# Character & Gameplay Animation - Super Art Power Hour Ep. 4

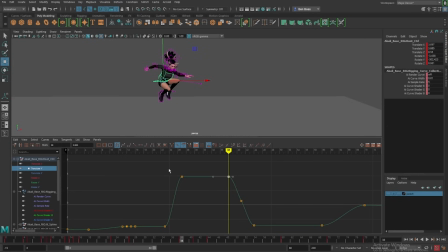I can move this key in, and I can take just this tangent handle of this curve and drag it out, and it'll create a curve that I would have to probably add at least one more key to get right if I were not using weighted tangents.
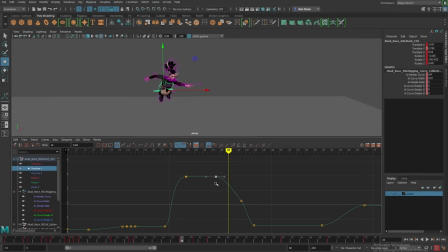And the same thing on the other side. I also use buffer curves, so sometimes if I have an extraneous curve, I'll actually even delete it, and I'll shrink that tangent, and then I'll make this ease kind of have like a sharper drop-off. And it's creating a similar curve to the one I had before, but it's smooth because this is where the computer can help. It's doing like the kind of math I want for me, but I can control it by using these tangent handles.
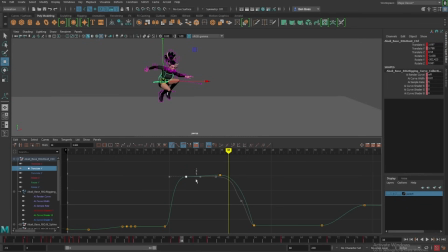So that is my preferred way of doing sort of easing in and out. But if I add like a key in here, sometimes this line will be like, meh, and that's what people don't like about the weighted tangents. But I'm always looking at the graph editor and the relationship of what the actual curves in the graph editor are doing to my character.
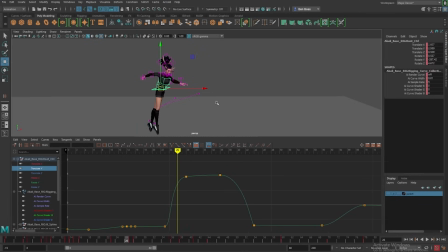So I'm never bothered by that in particular.
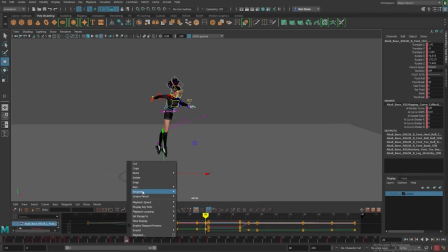So moving into this jump, one of the things that will sort of really immediately make it feel more like a jump versus just like weirdly blending between two keys. Like this is sort of how it sits right now. She is in this pose, and then she comes up here, and then she hits this pose, and that doesn't feel really great. But that's because she doesn't feel like she's pushing off.
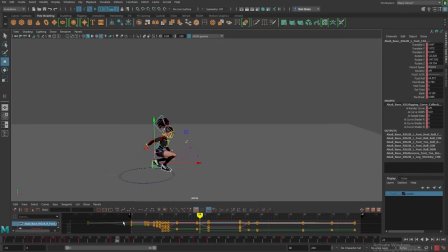And so this is when, even though I have most of the keys right now stamped on the same sort of places, where we can start to break it up and get some of the actions happening at different times. So I probably want her feet actually staying on the ground for at least one, maybe even two more frames. And I probably want her pushing off the ground harder because I don't want as much of an ease out because I want to really feel the force of her jumping.
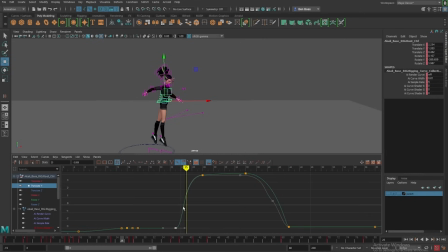So looking at my graph, I can feel like it was like a slower out because there's like a bit of a slow to this curve and then it tapers off again. So I'm gonna bring this way in so she really sort of pops out of that and into that jump. She's sort of moving in a strange, she's like hitting this wall here. You can see it flattens out, so she's not having any more move horizontally through space on the X or the Z axes.
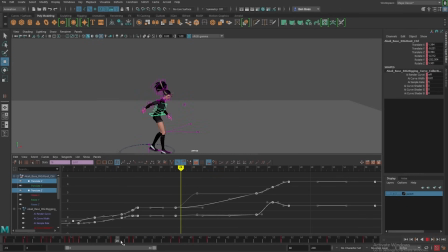And so if I delete those curves, she'll feel like she's starting to jump through space. but it's not quite right because I want her to have a little bit of an initial kick and then be like slightly more linearly following through that space. Maybe a little less, so there's a little more straight up movement.
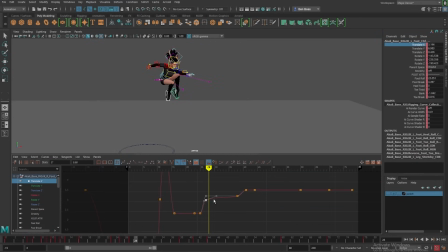And then her feet now are sort of beating her to her location, so I'll drag those. I think that I study a lot when I'm animating a character. When I'm working on something, I want to know what that subtext is.
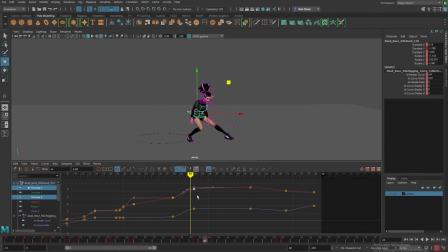And so maybe there's something about my life experiences that has made me want to do that, to like specifically learn who these people are. I mean, I grew up acting. Maybe that has helped me. My parents like met on stage. My mom was a director, and so I spent a lot of time in the theater growing up, like the children's community theater, not like fine opera houses or whatever.
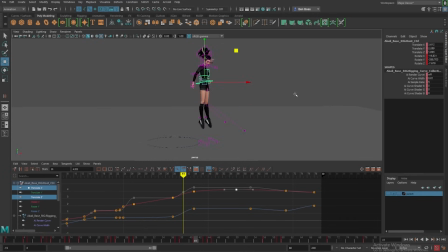So maybe there's a piece of like that acting, I guess, a willingness to look or be or feel silly. I think there is like a strange vulnerability that comes with animating in that to talk about characters and to sort of embody these characters that we're animating, it can get really silly sometimes.
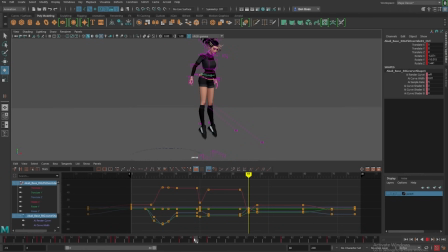Like your serious meetings with people are like both of you standing up and like, how would Akali really swing her little swords? Would she do this? And you both have like wooden sticks that like kind of realistically reflect the weight of whatever the weapon is.
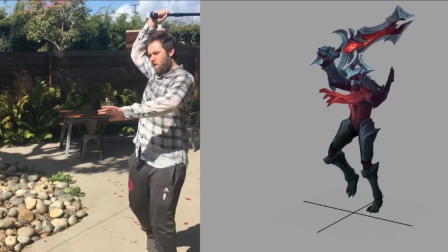And that's like a silly thing to try and be someone you're not.
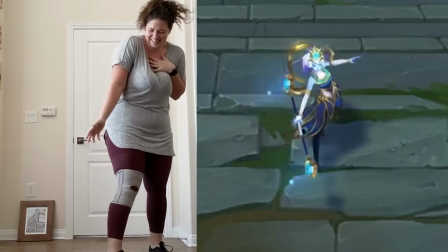My willingness to be silly from acting growing up and a life of being maybe too loud at times,
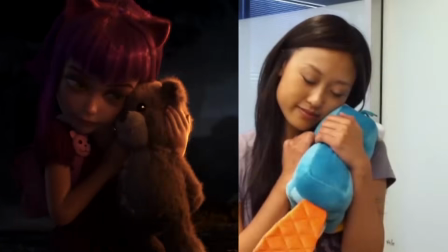I think maybe is the life experience that has given me, if not a unique perspective,
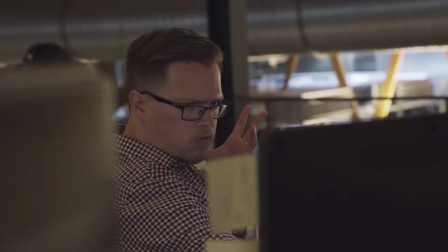perhaps at least lends well into being willing to be as silly as I need to be to get the job done.
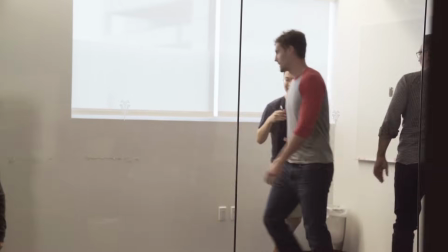To make sure that something is like, loud enough to hit the back wall,
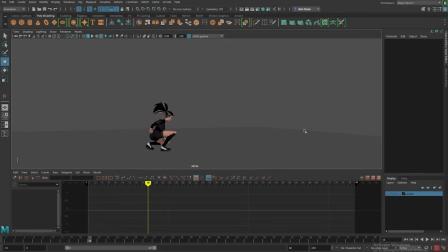both in like your body posture and also like your actual volume of talking, I think is like a part of
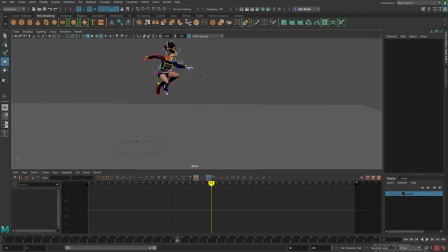that. Okay, so we have her kind of jumping. It feels okay.
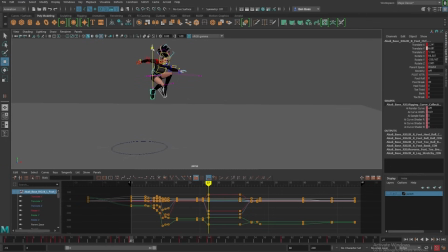I'm going to have her feet start a little lower and raise a little higher and a little further. And I think her knees can kind of come out to feel a little bit more agile through this.
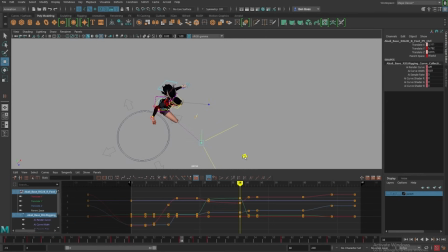I also haven't used her hips at all. Much like the clavicles, the hips can be really useful in making sure that your poses are actually sort of sinking comfortably the way that you want them to.
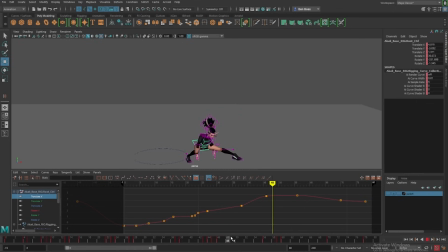So now this is a little bit of it's a little smudgy at the bottom here. And I think that just means she's like sinking too far into this, so it doesn't feel like it's a tightening of the muscles to catch herself. It just feels like a little loose in a way. We want her to feel like she is really powerful and strong.
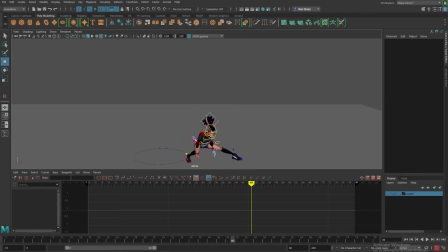And so being able to kind of stick the landing, I think, is a part of that.
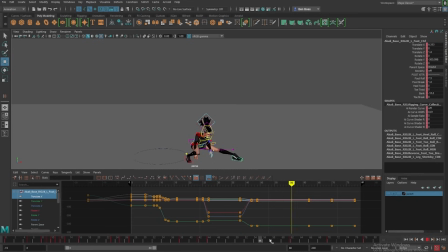We want to drag this foot, or maybe actually move it sooner. Have her shift her weight in this return a little earlier so that she's starting that weight shift, so it makes sense that she can move this other foot. All right, it's kind of coming together. We can kind of see that she's actually moving more like a way that makes sense for Akali.
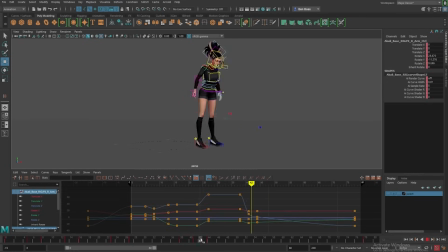Let's make this landing pose something more nice to look at here. So she's actually going to land. She's going to pull probably some of that weight up onto her toe, which I think she is. Her foot is spinning out for some reason. Let's not do that.
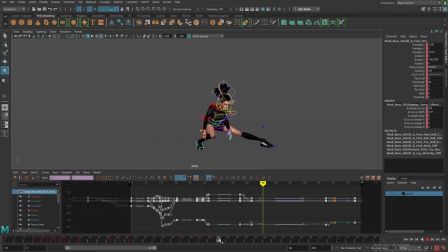I think her foot is already like in the right spot for landing, and coming up onto her toe might be the right call here. There we go. Feels more like she's landing on it, catching her weight and like making sure she can lean forward enough,
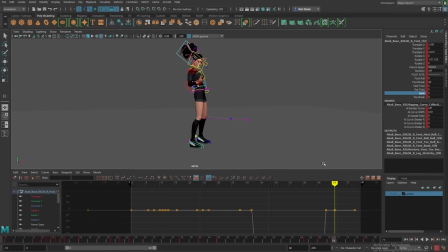and then sort of relaxing her foot and bringing that roll down as she is putting weight back onto it.
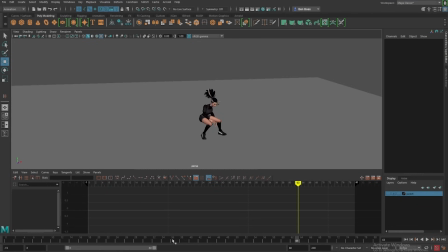And then as she comes up, her weight needs to come forward so she's actually on balance.
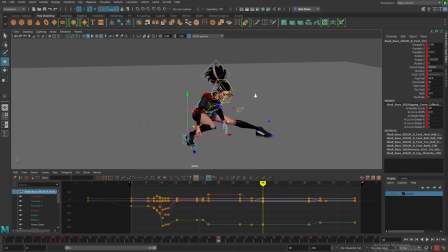So the process of, I was like, let's make this pose pretty, and then immediately got distracted by everything else.
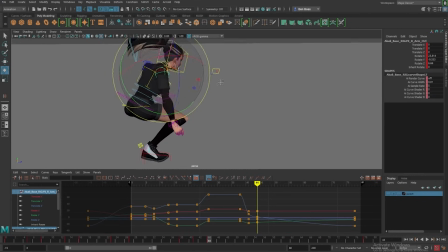So we brought her toe up, having her shoulder sort of catch herself, but we want her arms to sort of be out for balance.
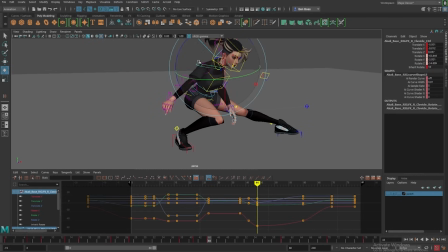I want her kind of tense and like ready, but not too extreme.
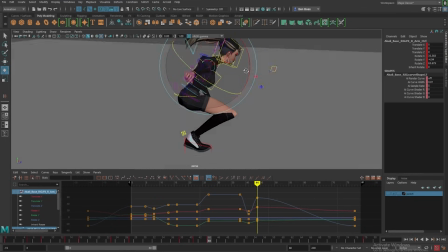To carry through some of that momentum, we can kind of have her swing through this way, and then she can counterbalance with her arms,
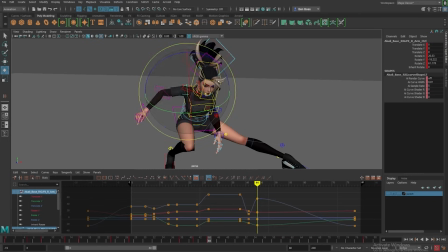and then have her kind of like look up over, like underneath her eyes, I think would be, or underneath her eyebrows, giving her sort of like an intensity there.
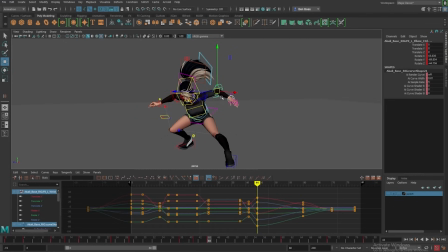And then this arm, I think, can come through like ready here, but then actually
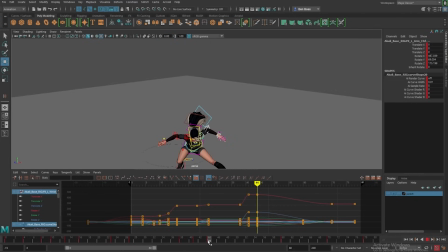follow through and end up being a little bit more relaxed. And again, mostly just wanting to make sure that it stays like really asymmetrical compared to,
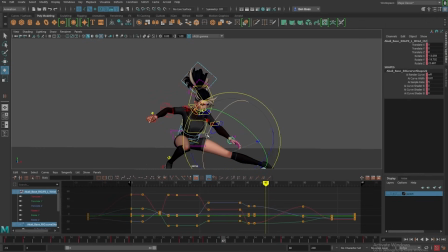like we don't want the arms to feel like they're doing the exact same thing on both sides just because it's boring.
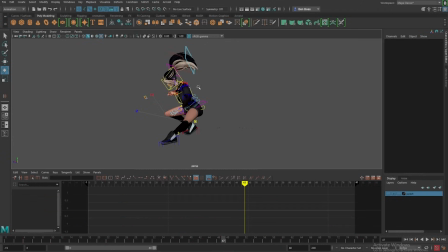There's really no other good reason for that. I think the ponytail, even though it swooshes to one side, if you move her to a different side,
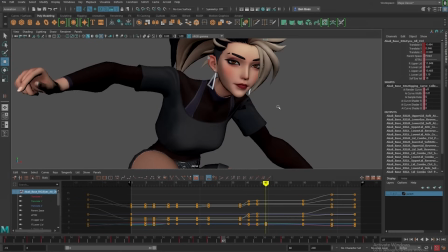still being able to see that she has that iconic swoop in the silhouette is more important to me.
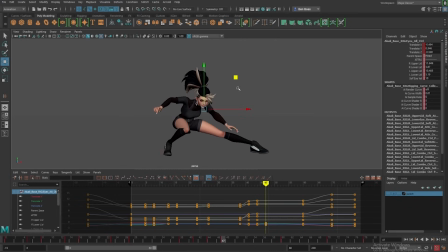Maybe there's a concept artist who would correct me.